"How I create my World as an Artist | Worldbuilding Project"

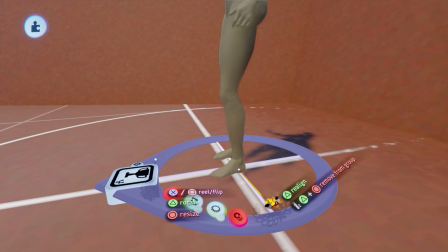She's of the lineage of the Dragon Guardians and would later be known as the child of earth and sky.
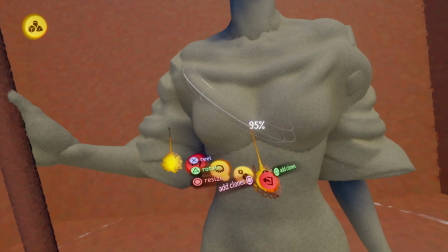Because her spirit resonated with the living world, nature bent gently around her touch,
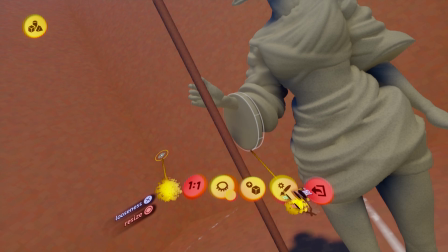and she was also the one who connected with the sky, the dragons, and brought peace back to the world after the Great Dragon War.
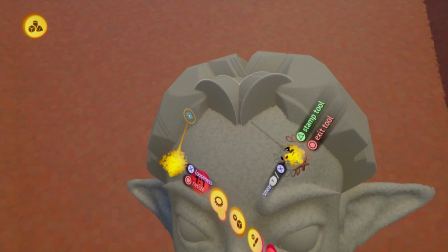People then started to form religions around her. She's a very memorable part of the history, so they built statues for her.
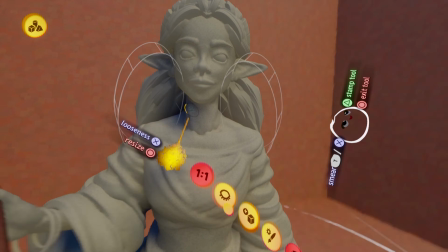So I thought by adding them to this place also adds history and culture.
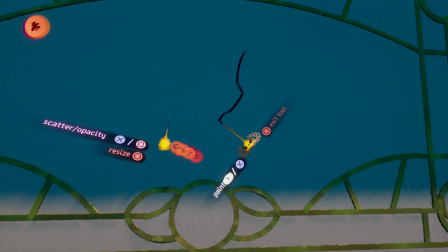Then I tackled the last big thing for the scene, and that was to not make 1, but 2 actual artworks within the artwork.
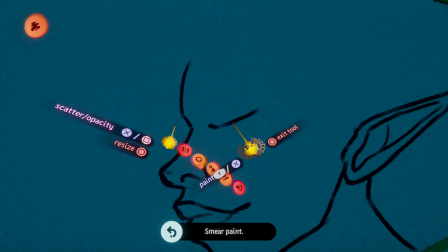So I first made an epic golden border inspired as well by the Art Nouveau style, which a lot of the architecture is inspired from.
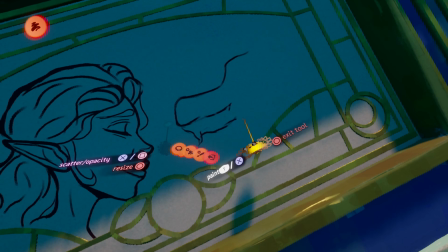And then I started to draw, which to be honest is not easy.
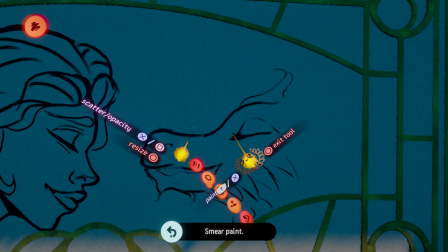It can be hard to be accurate, there's no selection or liquify, but I really wanted to include them.
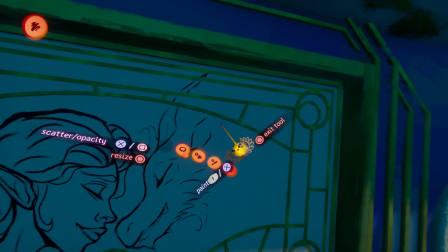It was a chance to make this place feel even more special and also a way to tell more story through detail like that.
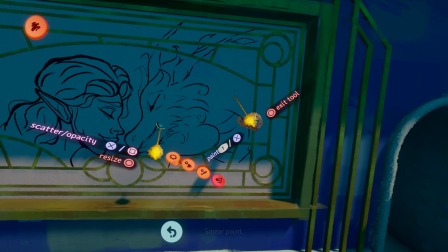So the first painting is Kindness and her dragon, trying to resemble the deep connection they had.
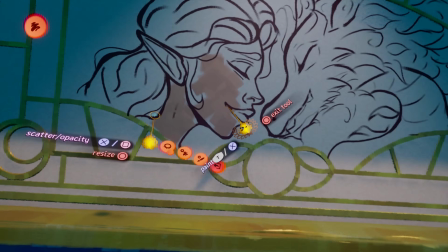I first did a sort of line art and then also actually painted beneath it.
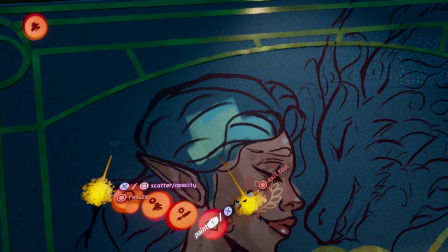I kept it fairly simple, but I think it's cool that you can even do all of this in the same software.
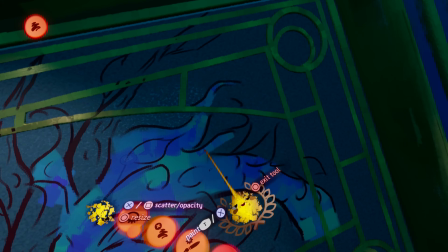And then I painted a second artwork as well,
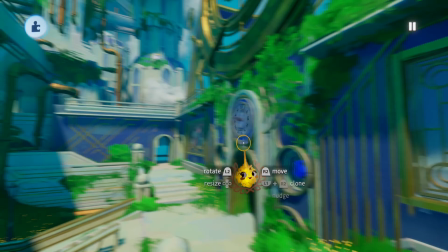which is the train going over the bridge leading to Voluptas, and I look at the finished version of the first one.
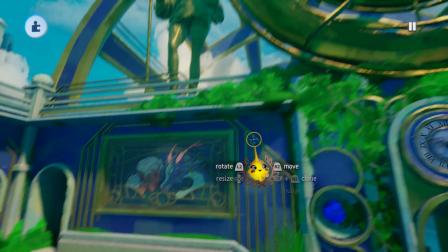It's kind of cool how they're like paintings on the wall now. Also a look at the statues, I decided to turn them into a kind of metallic gold material as well.
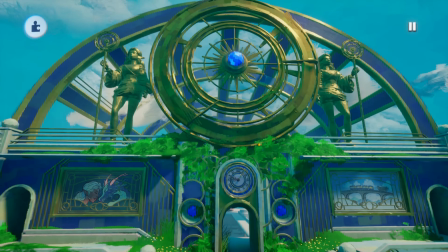And then I also expanded the background with a few more buildings, pipes and bridges,
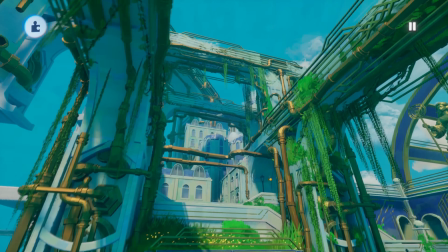so this place feels more real and has layers to it. but we need to separate the background more.
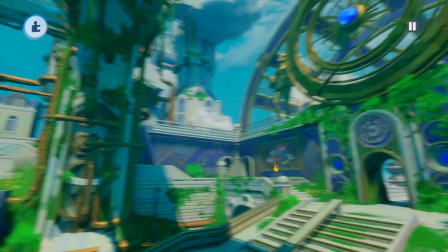So for the final step, let's bring in some magic.
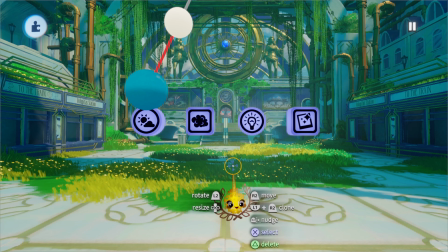So we have 4 tools to create mood and lighting: the sun and sky gadget, fog, individual lights, and color grading. And we'll be using them in this exact order, starting with the sun and sky.
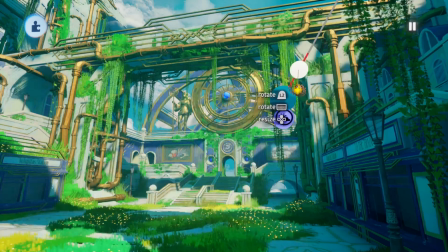This determines the angle from which the light comes from, as well as the color and brightness of the sky.
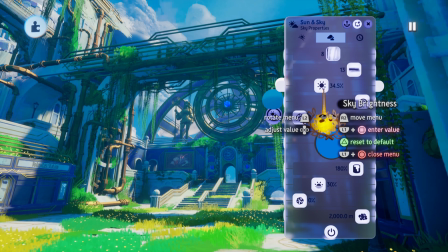I wanted to have a little more saturation in the sky. Next up is the fog gadget.
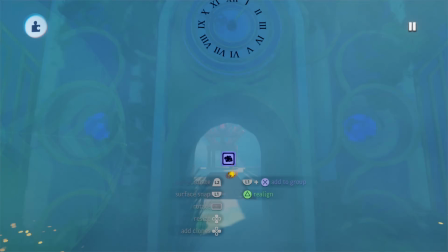This was especially important for this scene, as this train station is in the sky. There would technically be a lot of mist or clouds, which creates a lot of mood.
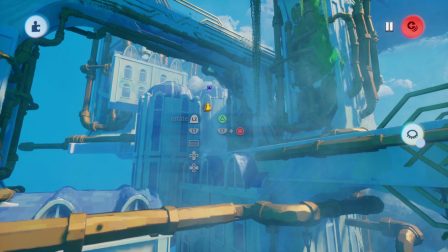And it was also incredibly useful to create atmospheric perspective and separate the background,
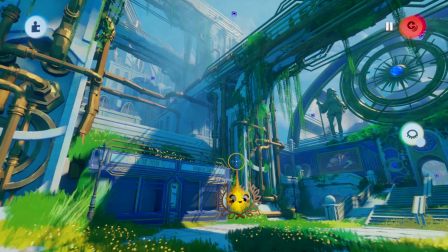essentially reducing the noise and detail of the background for us. I also used some on the ground, which made it even moodier.
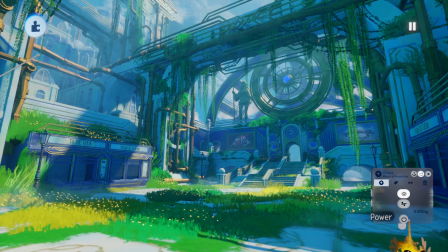Here's a quick look at the before and after the fog. You can see it makes a massive difference in atmosphere and clarity.
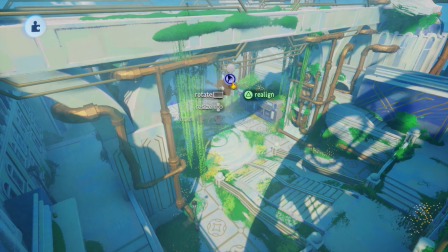After that came the individual spotlights. We are in 3D, we have all the power, we don't need to completely rely on the sunlight only.
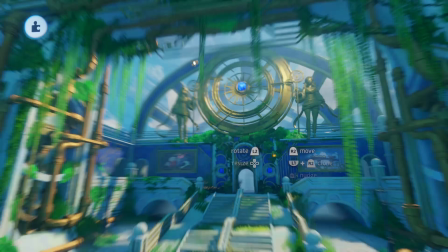I use them to highlight specific areas, pronounce them more, like the whole entrance area,
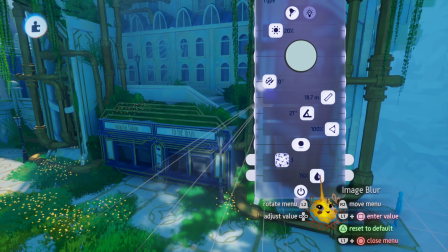but also make it look like the sun is coming through at a few spots by using spotlight images.
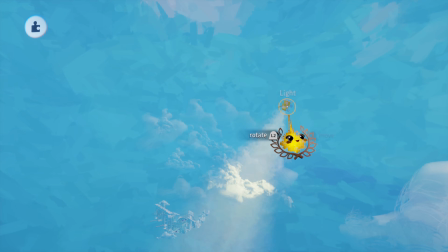And also to enhance highlights or rim light around the clouds. And lastly, color grading.
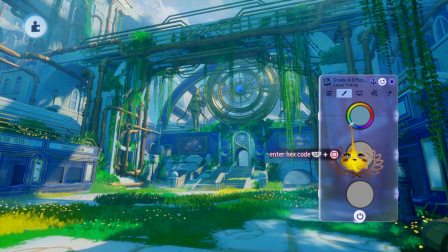Here I'm changing the overall brightness, contrast and saturation, play around with shadows, midtones and highlights.
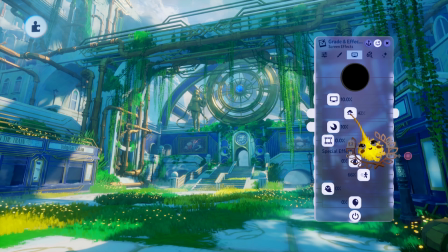I pushed the shadows into the blues because of the sky fill light, then added a little bit of bloom, which makes the light very soft and cinematic.
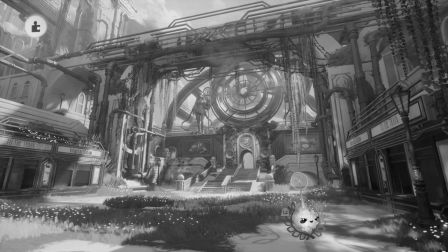A really useful trick as well is to look at your scene in grayscale mode, so you can check if your values are looking good.
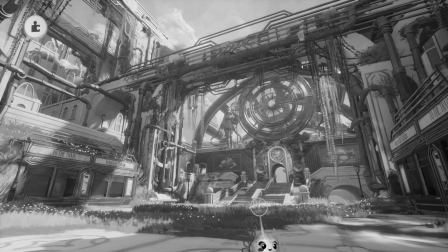I think the grading helped the clarity. In grayscale, you can also see how much the fog helps with separating the background and reducing detail.
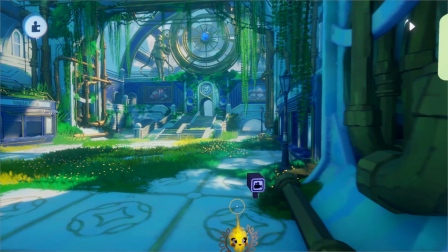I then also added some sound effects and particles floating through the air. This is always visually very pleasing and movement makes it feel more alive.
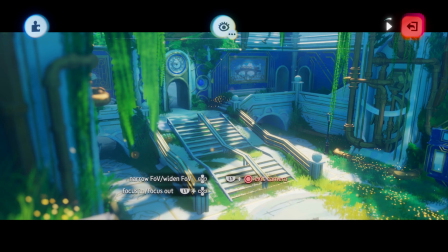I also love jumping into a camera, adding some depth of field.